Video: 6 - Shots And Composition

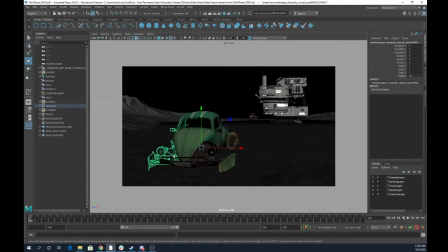You may want to start off with a close-up of
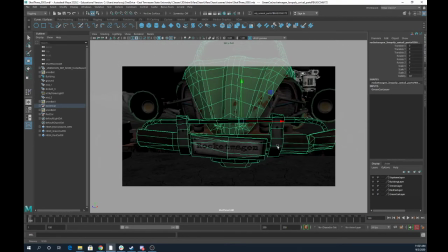rocket wagon like this, right? Maybe this is where we start off, and we're moving really fast with the car, like we're kind of connected with the car. We're seeing like the headlight jiggle, maybe the rocket wagon sign is like wobbling or whatever,
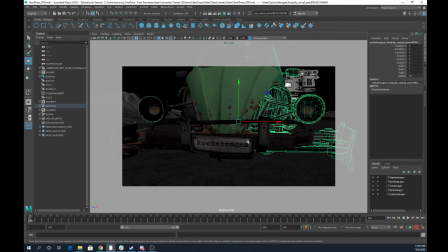and we realize this rocket wagon is moving really quick, right? That's kind of shocking to do it this way, right? It's like if you started off your movie with a close-up on somebody's eye.
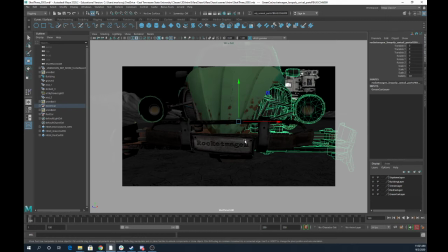The reason that's shocking is because like we went from not knowing anything about this to being very, very close to it, right? And that's jarring. It's jolting. So that's why a lot of people start with establishing shots.
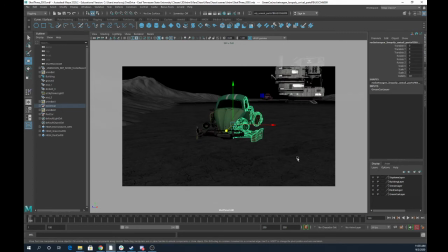It's kind of like to ease you into the scene.
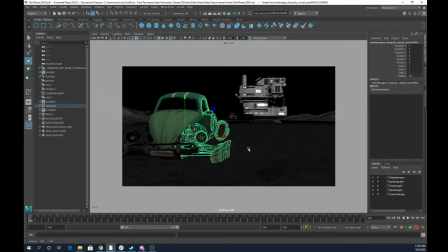An example of this that I thought was pretty good is I think it's John Wick 2. If you watch that, at the beginning of it, it's like this establishing shot from above the city. We're really far away, and then we start seeing these cars zooming down the road, right?
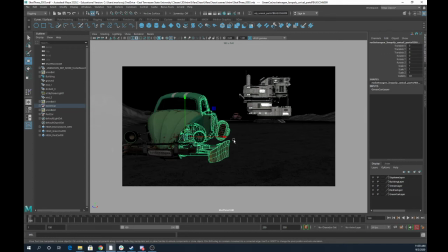And then we get closer to the road, and then we just see a crash, like where a motorcycle just crashes into a car, right? And what that does is it establishes this world. There's a big city. Since we know we're watching a John Wick movie, we're like, oh, John Wick is in a car chase, right?
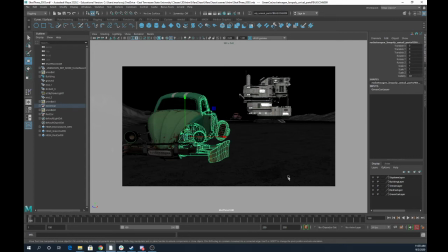So we get these. We get this shot. Maybe this is maybe a little more of what we're wanting to go for to get our subject a little bit more in the foreground, right?
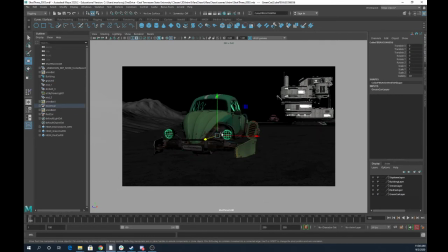So maybe this is what we're going for our second shot. Right, and let's imagine this is a moving camera. The car is moving, the camera is moving with it, but for the most part, it's a mounted camera, and we're able to see, this car in the foreground, this car in the background.
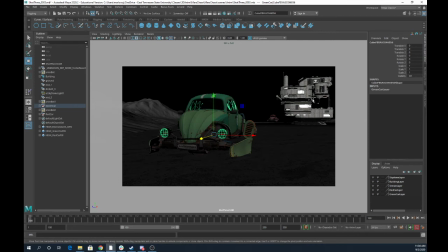This is our a little bit more information about our environment as we pass by it. So, so there's a couple things we need to start thinking about in terms of composition for any of these. The first is our horizon line.
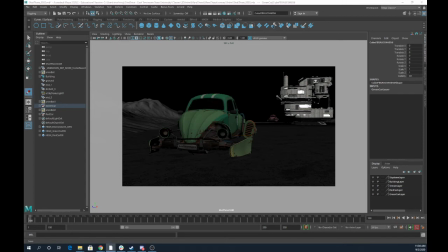Right, so I'm going to draw on the screen here, and I'm going to use a color that's kind of easy to see, I think. There we go. Let's get some red in here so we can see it. So right now our horizon line is here, right?
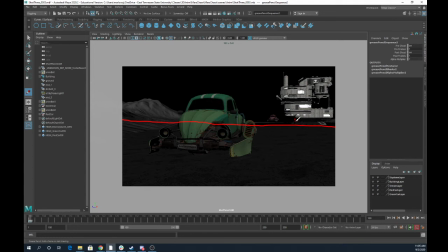Now what we do with that horizon line really affects the way our camera feels like we are looking, right? So if I deleted that, if I adjusted my camera instead to something like this,
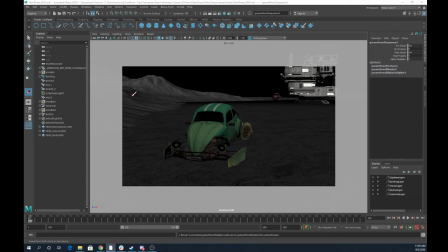right, we are now, our horizon line is higher, right? And that means our camera is higher. The reason we think of our horizon line where it is because of our physical location, like where is your head, right?
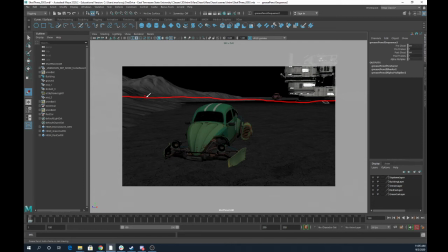And if you're standing on something high, looking down, the horizon line will be higher. Right? Versus if we are low, the horizon line will be lower. If I delete that, let's get down here.
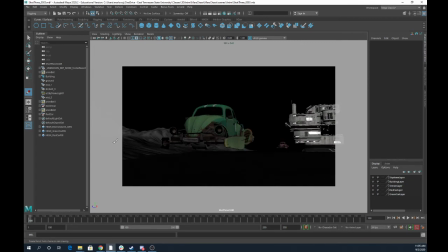Something like this, low looking up at the car, our horizon line is lower. Right? Now, these two shots give us a very different interpretation of this scene.
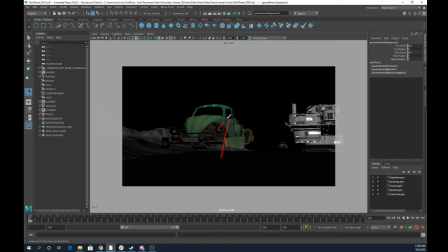This shot has us looking upward at our car. Right? We are kind of low.
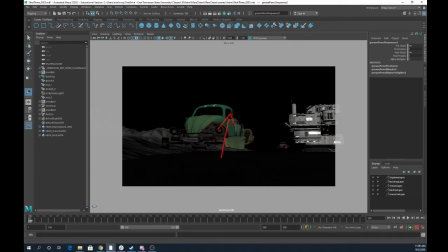The car is the hero car here is kind of high, and this is a little bit empowering, right? If we do something like this, we're small. The car is big. We're looking up.
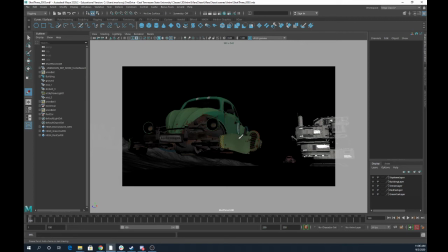We look up at powerful things or strong things, right? And so what this would tell us, this car is high, right? We're looking up at it in relation to it, right? This car is lower. You know, it's not as powerful, right?
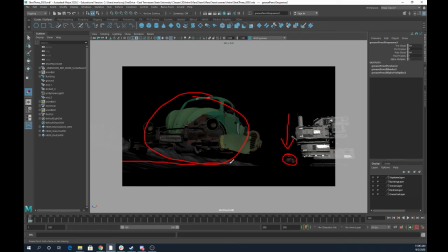It's lower in the scene, right? And we got a really low horizon line, meaning we're low and looking up a lot, right? So this shot is sort of empowering, and it's kind of interesting because we got a very rusty,
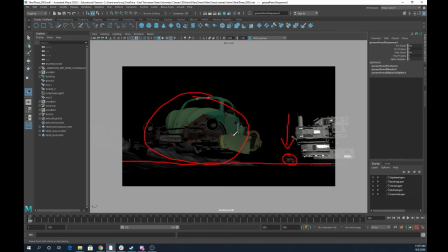like kind of ragged car, but it tells us that this car is strong, right? Something that the alternative to that is this shot, right?
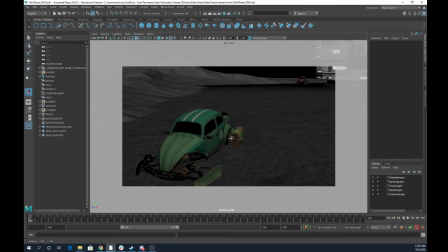Which tells us, this car is threatening because it's higher. We're kind of looking down at this car here because it's lower in the scene.
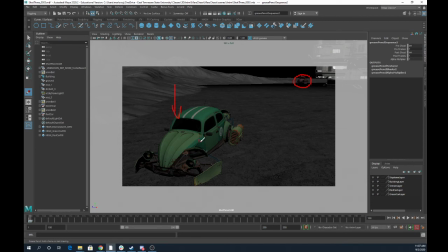This may ever so slightly weaken our impression of this car, right? It may make it feel less powerful or more vulnerable by looking up or down.
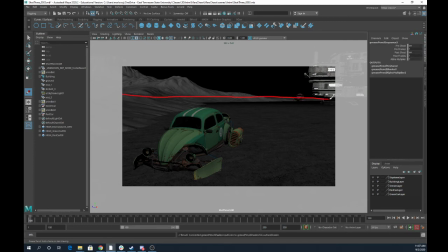So recognize that all of this is really the location of your horizon line, which says, where is our camera? Right? Is our camera higher than our subject looking down, lower than our subject looking up?
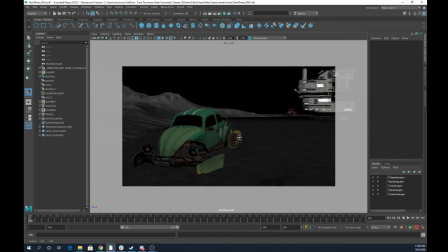Now, a pretty, you all have, I'm sure, heard people go on and on about the rule of thirds. Right? So let's talk about the rule of thirds. Let's just draw them on here really quick. And if I were to draw, sort of subdivide this shot into
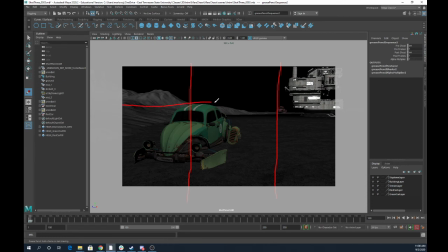thirds, something like this. What the rule of thirds is, most people use the rule of thirds for, is to say that these points,
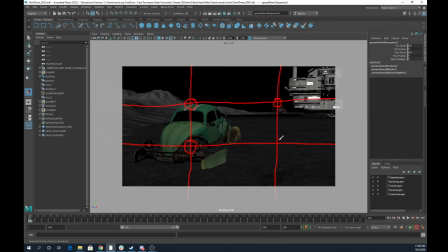right, are good locations to put interesting or important things, right? And so this helps a little bit just to be able to position this, right? That this may be how we want to compose our
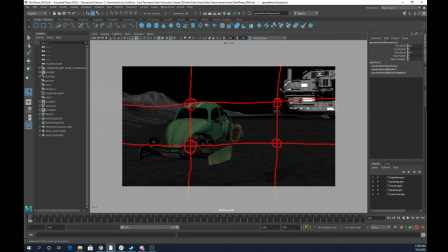shot, right? Our red car is along this rule of thirds, right? Our green car is along this rule of thirds. But there's another thing I want you to keep in mind, and that is, where is your horizon line?
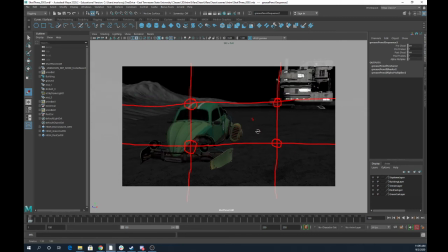And something that works really well is to level your horizon line along one of your rules of thirds. So we get something like this, and this is an okay composition now for this shot, right?
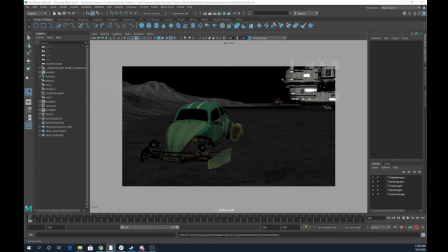Let's do that again. Let's draw some more rules of thirds on here really quick. I'm very sloppy with this, but it's okay. Yeah, that one probably wasn't. Those two weren't right.
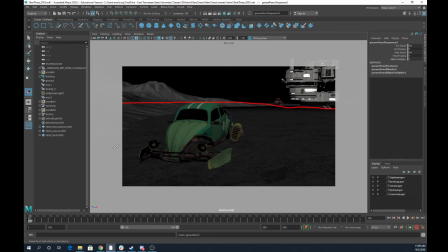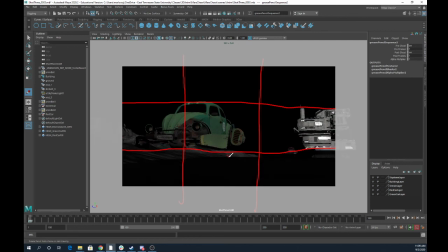There, right? So if I wanted to do this the other way, I maybe would set it up something like this. Right?
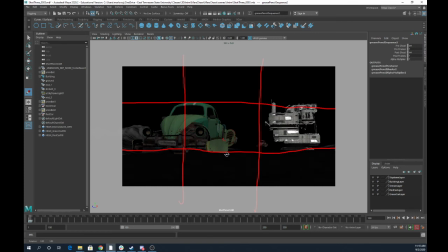Now keep in mind that this doesn't have to be perfectly this has to be right there in the center of that dot, right? These are guides. These are things to say, if you are slightly off, maybe this would look better like this, right?
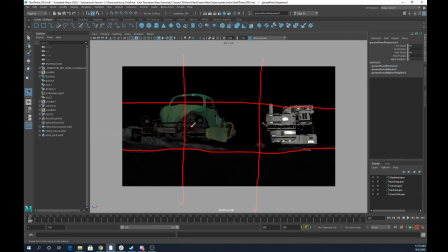Just so this car lines up with that line, and this car lines up with this line, right?